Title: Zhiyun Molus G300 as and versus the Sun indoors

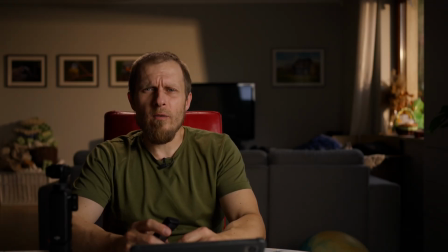I really like this late evening look. The sun is really low on the sky.
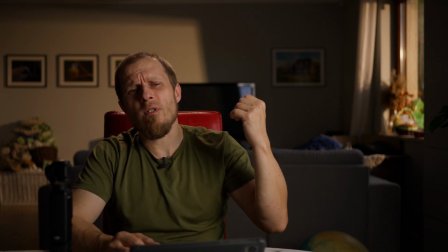It creates all these long shadows in the background.
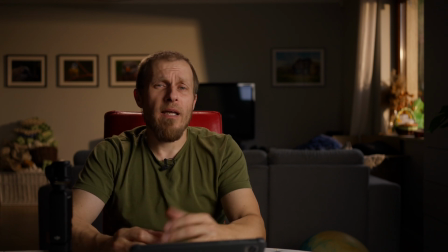The light is really warm, and the other window is creating this really nice glow on my face. And also some reflected light creates this really nice rim light on my head.
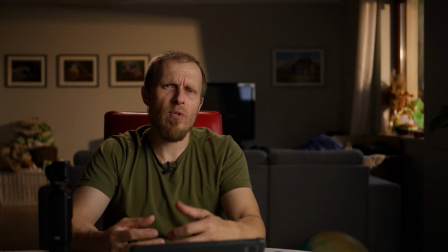It looks magical. And to create the cinematic motion, so to preserve 180-degree shutter angle, I have to use 4 stops of ND, and that's the look it's created.
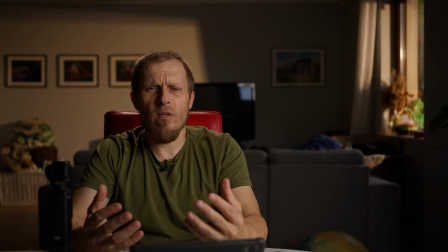But is it all the sun though?
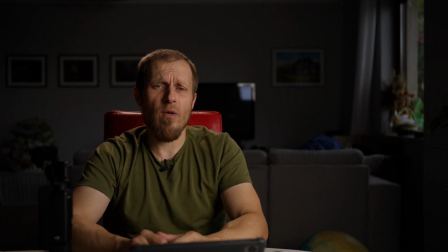The light in the background is actually really strong CCT light, which is outside. This nice glow on my head is another quite powerful light over my head.
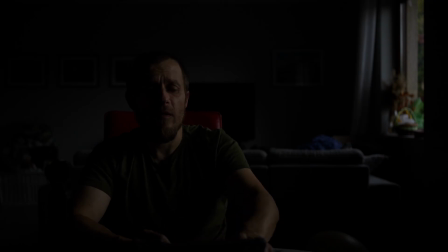And the key light is just a panel, which seems to emulate the other window.
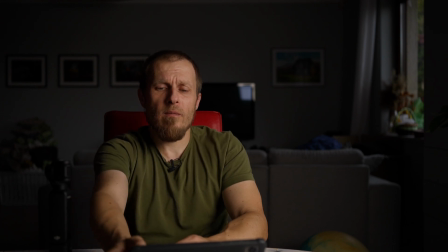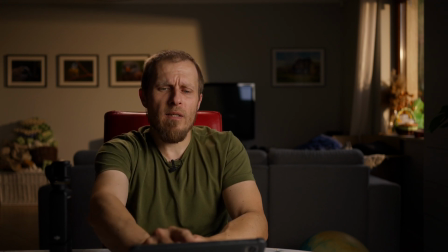And even though the lights are from 2 different manufacturers,
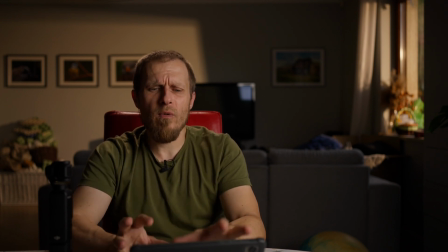I can still control them both on my tablet without the sweat. And that's the look they create.
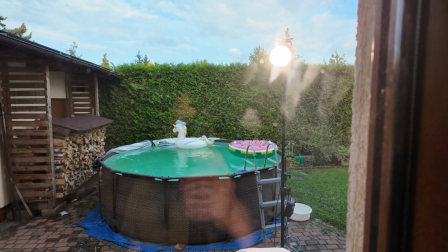I especially like this light outside the window, which emulates the evening sun.
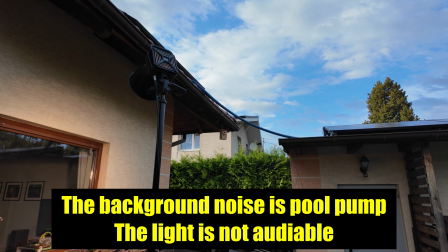The funny thing is that this light is quite small, as you can see,
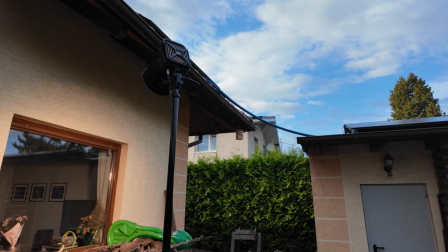but it is powerful enough to go through 4 stops of ND and still create this powerful sun look.
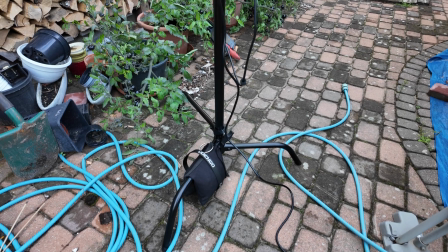And also this light is so light that I have just one shot back on the legs of the C-stand,
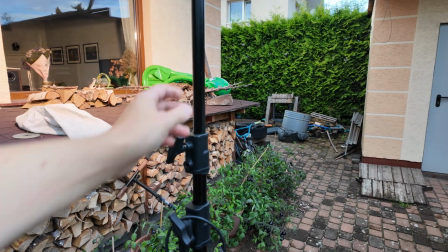and I'm not afraid this is going anywhere because it's really sturdy.
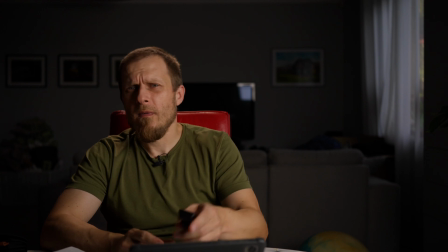This is so dark in light. But what if it's already evening?
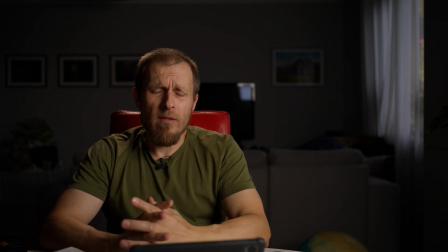As you can see, it's already blue hour and there is no much light coming through the window.
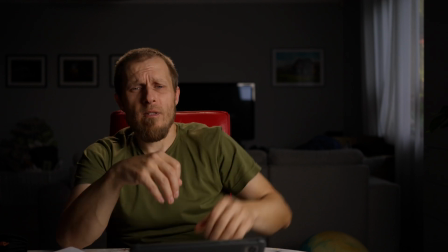Can I give some oomph to the background? So again, I have a key light to my left, the hair light above my head,
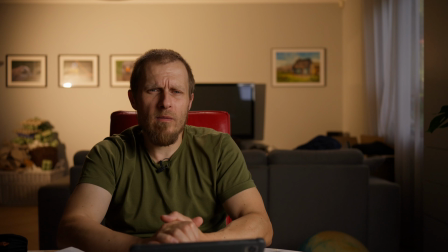and there is some background light, which I think also looks good. And since it's a bicolor light, I can actually
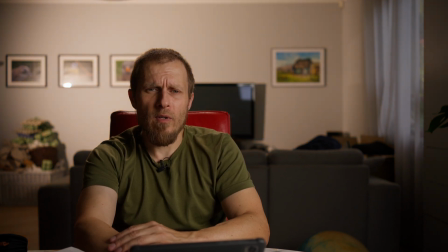dial the color temperature and I can create the look I want. It could be cooler than my face, or it could be warmer than my face.
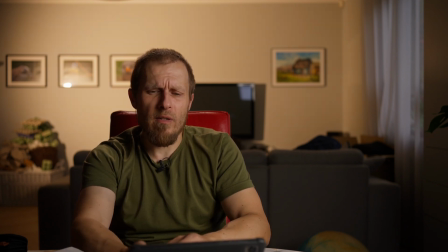And at the moment this light is actually running at just half the power
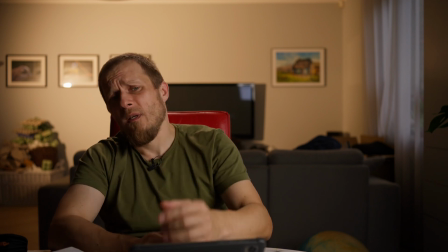with a reflector, and it creates kind of hard shadows, as you can see, especially on the frames and the TV.
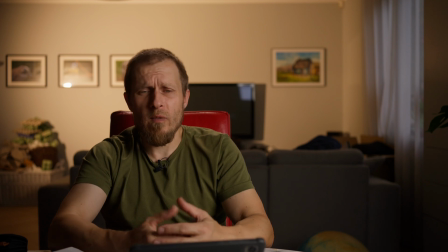The shadows are quite hard because there is a reflector. So can I make it a bit softer? Let me try.
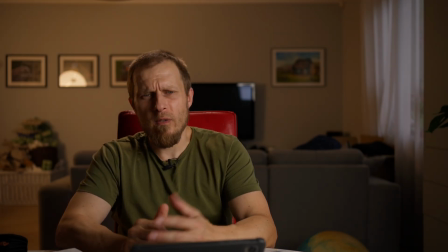Now it should be much softer because now it is with a lantern. Although since it's a bigger modifier, then it's a bit dimmer,
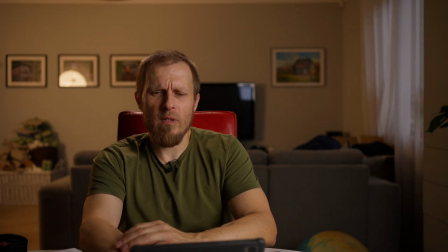but since I've been using only half the power, I can still change
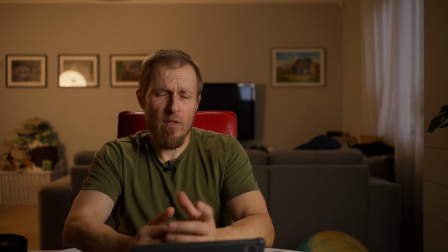it, and now it is much brighter, even though I'm still using these 4 stops of ND.